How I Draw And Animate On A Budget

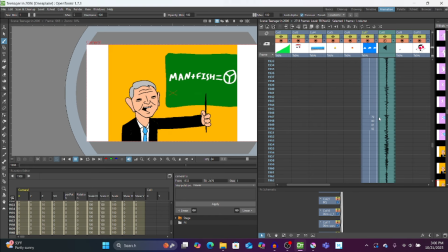Kind of looks more like Bill Clinton a little. What's down here? Yeah, Osama.
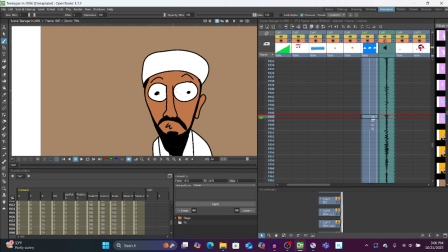You don't really get to see this, but I like him just looking straight at the camera with his dumb Simpsons eyes. And then him darting his eyes that's frame by frame, but it's the same effect as my like fake tweening where, so this is where he like starts,
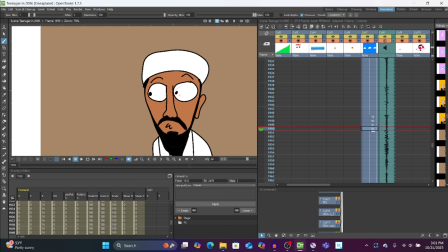he gets kind of where he's going, and a little just slightly more to have it kind of ease in. Something you could do is like we could switch like step 3 and 4 here around, so you
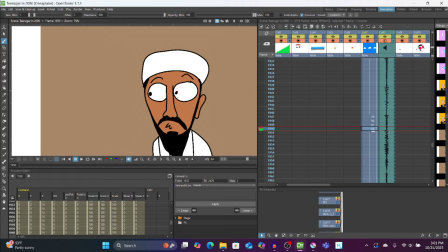get that sort of like bounce effect, like they overshoot and come back. I'll do that sometimes.
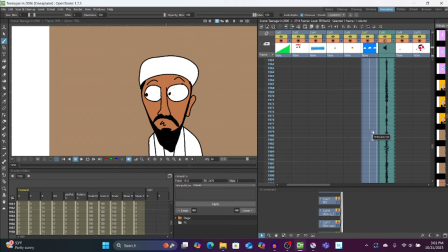It's same effect of like kind of just adding more life, even though it's not too, I guess not, this isn't groundbreaking animation, but just little things like that to make it look more appealing to look at.
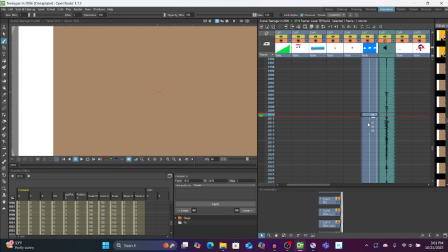And him coming back, I think this is iPod Nano.
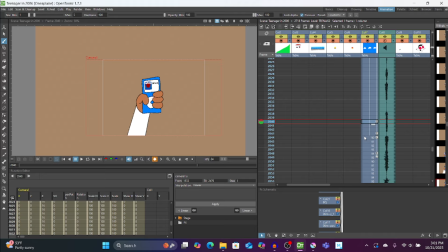And this, what I was trying to do is, it's like it slides past, then he comes in. I was trying to go for like another fake 3D thing where like you sort of,
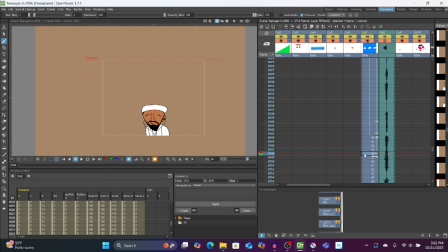so it's like a POV of like him looking at his iPod, and then it kind of like spins back to actually show him dead on from a dance. I put, here's how his headbanging looks with at like 2 frames a second.
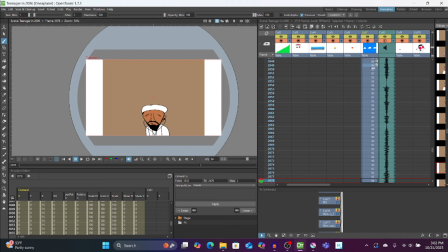Here's how that looks without the filters I put over this to try and invoke Movie Maker.
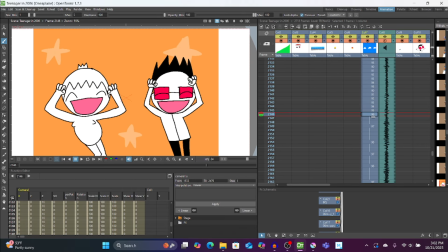Let's see, I think, is this the, yes, this is it. So this is what I was talking about where you don't bucket tool the white.
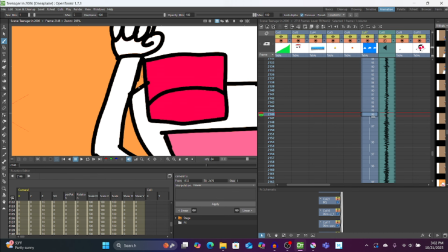That's supposed to be a part of his head, but it's like its own little thing. I did not fill it in, so now it's orange.
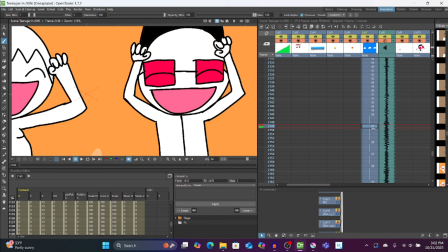And then something really weird is, I guess I may have remembered to do it there, but not here. I don't know how that fucking works. How the, here is, wait, 1, 2.
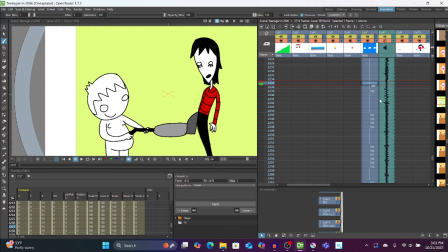This is our vacuum joke.
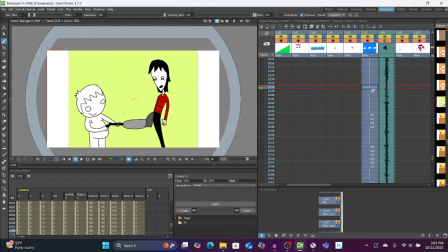It's something that doesn't really show up in here, but like if you're just gonna have a still image on screen, like at least have like some kind of either. I mean, this is fine because it's like literally like 2 seconds of just being there, and then it cuts to something else.
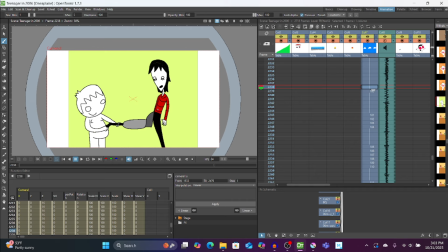But what I'd like to do if you're just gonna hold on a still image for really long is just have it like kind of pan, like zoom out, just so there's like movement, some kind of movement. Here is Wii Sports.
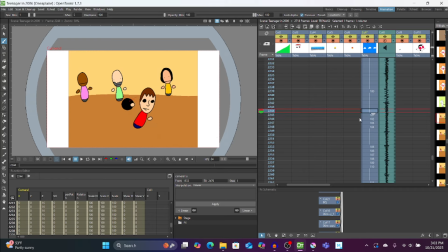I guess that's where he starts. that's frame by frame and throwing that. Then my weird hybrid kicks in with a jump. So I didn't quite remember how this looked. This is in, like, when you fuck up Wii Sports Bowling, everyone in the back like jumps.
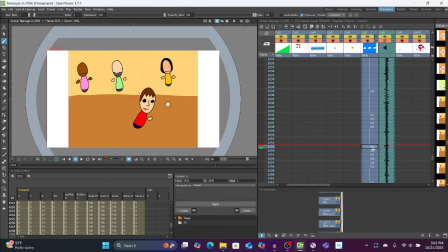So I was looking it up, trying to remember how it looked, and I was like, oh, please God, I just hope they don't spin around. Please tell me they don't. And they sure enough, they spin around. I was like, fuck, I have to actually draw that.
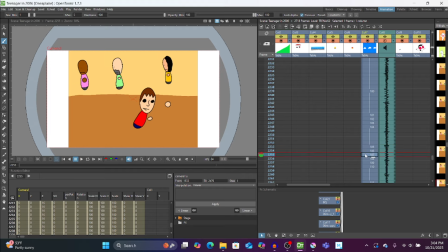It's more work. Except not even too bad, because it's like 4 frames of them spinning around, and I didn't even change the body, just the head and arm placement, or the ball for their hand. And also, I don't even think they're rendered like this in the bowling. It's didn't earn that cheat.
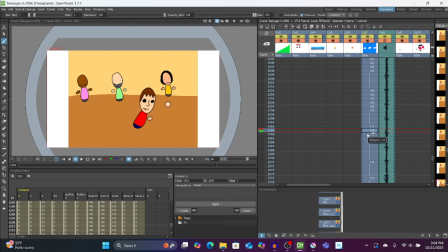Come down, they see, this is what I was talking about a little earlier with Osama's eyes. They squash down like that to sort of, that's another little effect to sort of punch that up a bit.
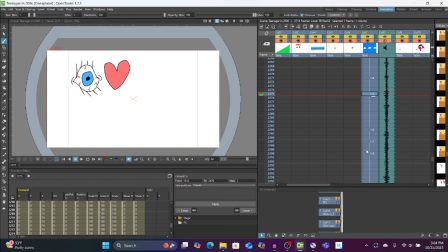Here's this.
I love being
oh, that's right.